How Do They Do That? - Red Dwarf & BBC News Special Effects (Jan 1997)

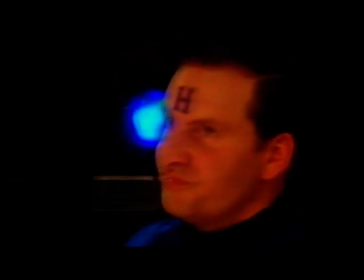right across the cosmos.
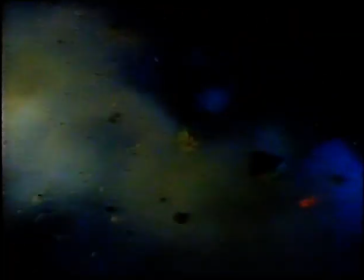And as usual, exotic spaceships will roam the galaxy and dogfights in space will end in spectacular explosions. The team at Red Dwarf managed to create blockbuster effects, but they do it on a budget that wouldn't buy a Hollywood lunch.
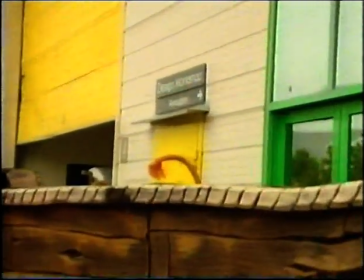So how do they do it? They do it here at the BBC Visual Effects Workshop.
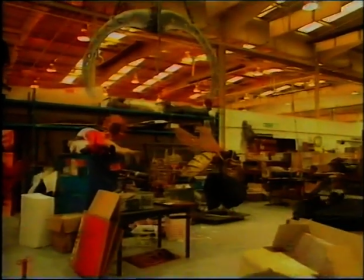This is where they create every single special effect shot for the program, every spaceship and every explosion.
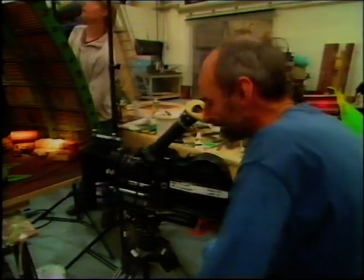With a small budget, you make your big effects small too.
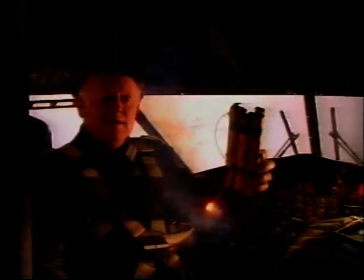In this sequence, Ace Rimmer is trapped in a World War II German plane with a crocodile.
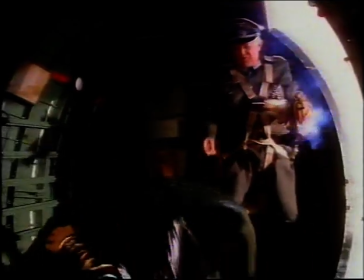Don't ask us why. But they don't waste license payers' money on a real plane on this program.
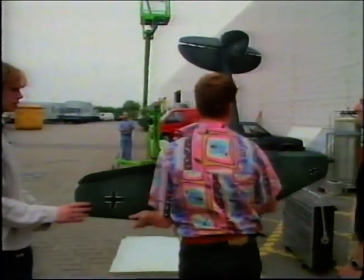Behind the workshop, the team have a model plane suspended by its tail.
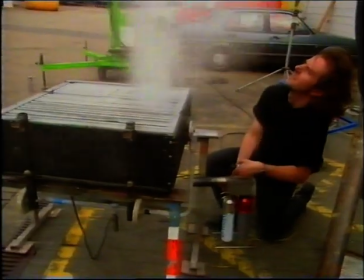They use a wind machine to blow smoke past it to make it look as if it's passing through clouds.
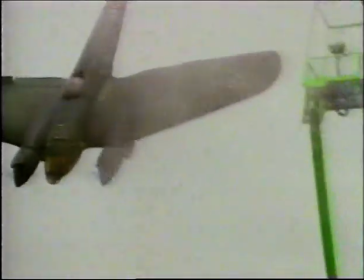The cameraman cunningly films the sequence from off to one side and at an angle, so the plane looks as though it's flying horizontally.
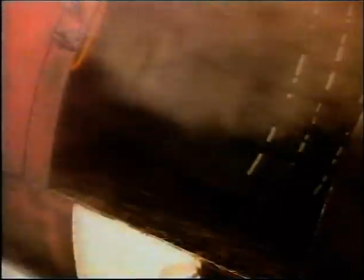Rimmer escapes from the plane along with his reptilian friend, but the hindcull explodes.
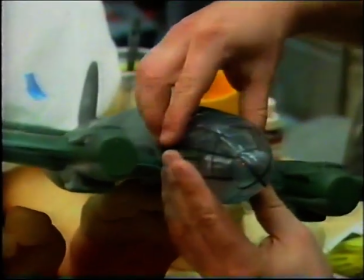This may not be Independence Day, but this model cost, well, pounds.
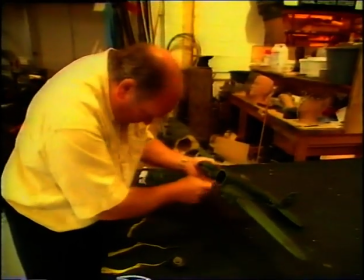They then put pyros, tiny explosive charges, into various vital parts of the model.
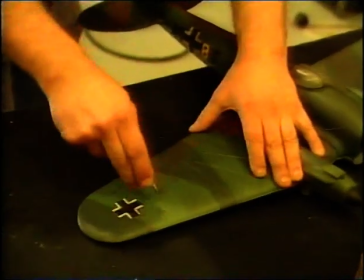And the plane itself is weakened at critical points, so it'll fly apart when the explosion goes off.
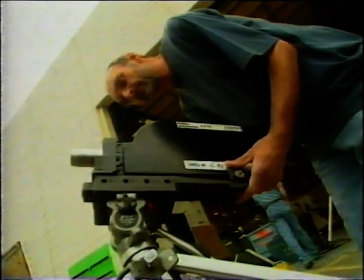Goes off camera. All ready to go. Wind and smoke are switched on, the cameras are ready, palms are sweaty.
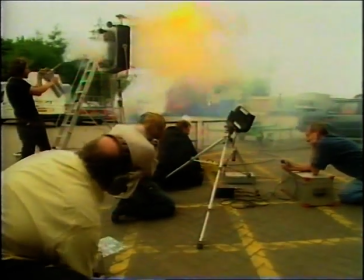Remember, there's a few quid at stake here. But the result looks like $1 million.
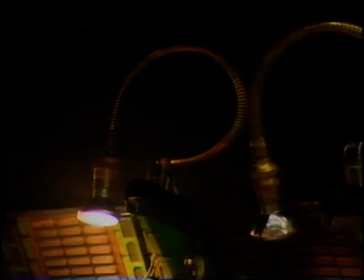These people aren't just master model makers, they're fixers who can supply as-new spaceships at knockdown prices. The models are made from whatever we can find that is handy and will do the job.
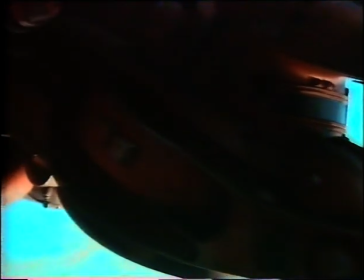There was one spaceship that is made from a garden vac, essentially,
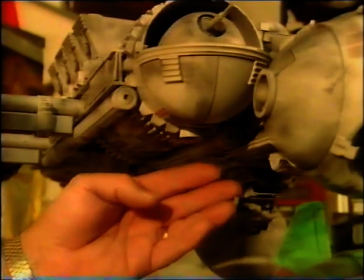and parts of this model are made from answer bones, but hopefully you would never recognise them.
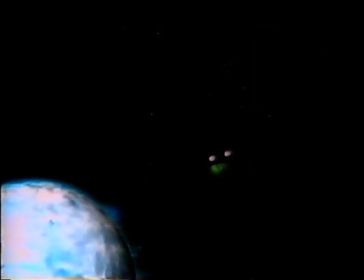In the new series, Starbug is chased by a deadly Gelf fighter.
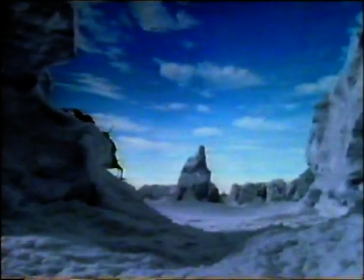The chase takes place across a mysterious, icy wilderness.
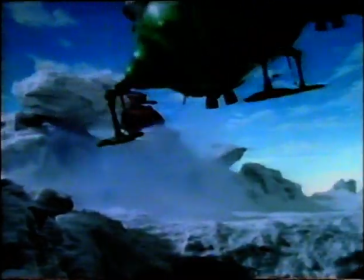And the entire ice planet was made by Peter and his team. How?
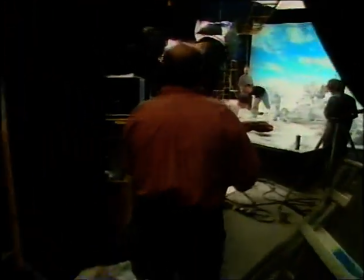Well, they have their own stage at the famous Shepperton Studios outside London, and the whole sequence was filmed here.
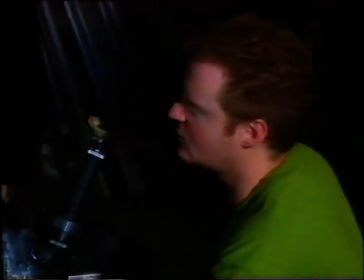The ice planet is a miniature set built on a raised platform.
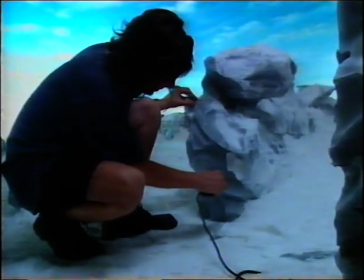The rocks are carved from polystyrene blocks with hot wire, and then painted to look like mountains and cliff faces.
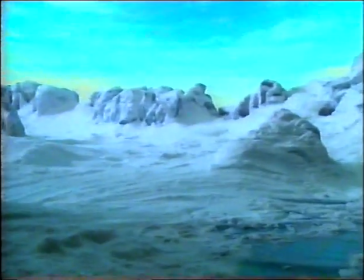The whole thing has a convincingly chilly atmosphere. It crackles with the cold, and there's not an ice cube in sight.
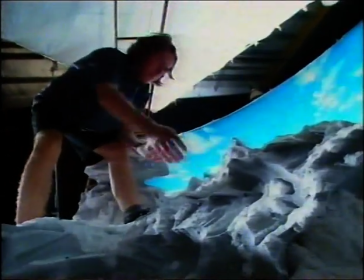In this business, they take everything with a pinch of salt. In fact, here they use 750 kilos of the stuff.
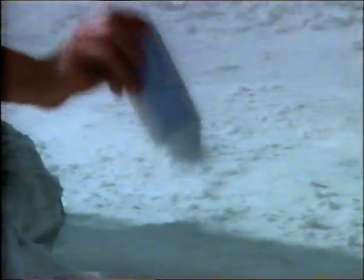It's the right color, it doesn't melt, it stays where you put it, and for that fluffy snow effect, they used baby powder.
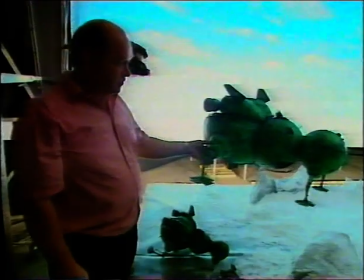Nothing here is what it seems, even Starbug. Basically, we've got the large-scale Starbug, which is 25th scale,
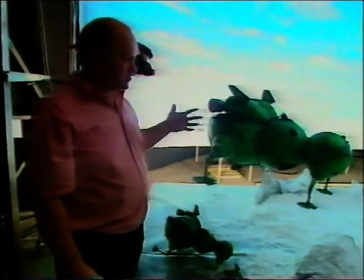and this is for close-ups and for crashing when we have to crash Starbug.
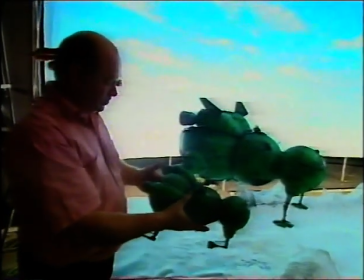Then we've got a smaller version here, which we use for most of the flying shots because it's that much easier to fly.
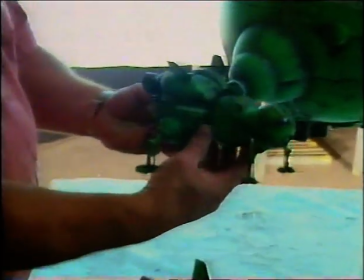There's an even smaller version for distant shots.
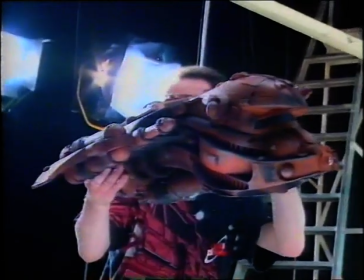And how about the flying? How do they make it so realistic? Well, all the craft are attached to wires and flown from suspension rigs.
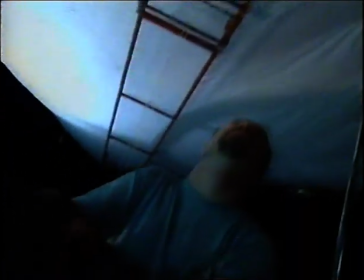For this part of the sequence, Starbug and the Gelf fighter are fixed to a rig that runs along a rail suspended from the ceiling.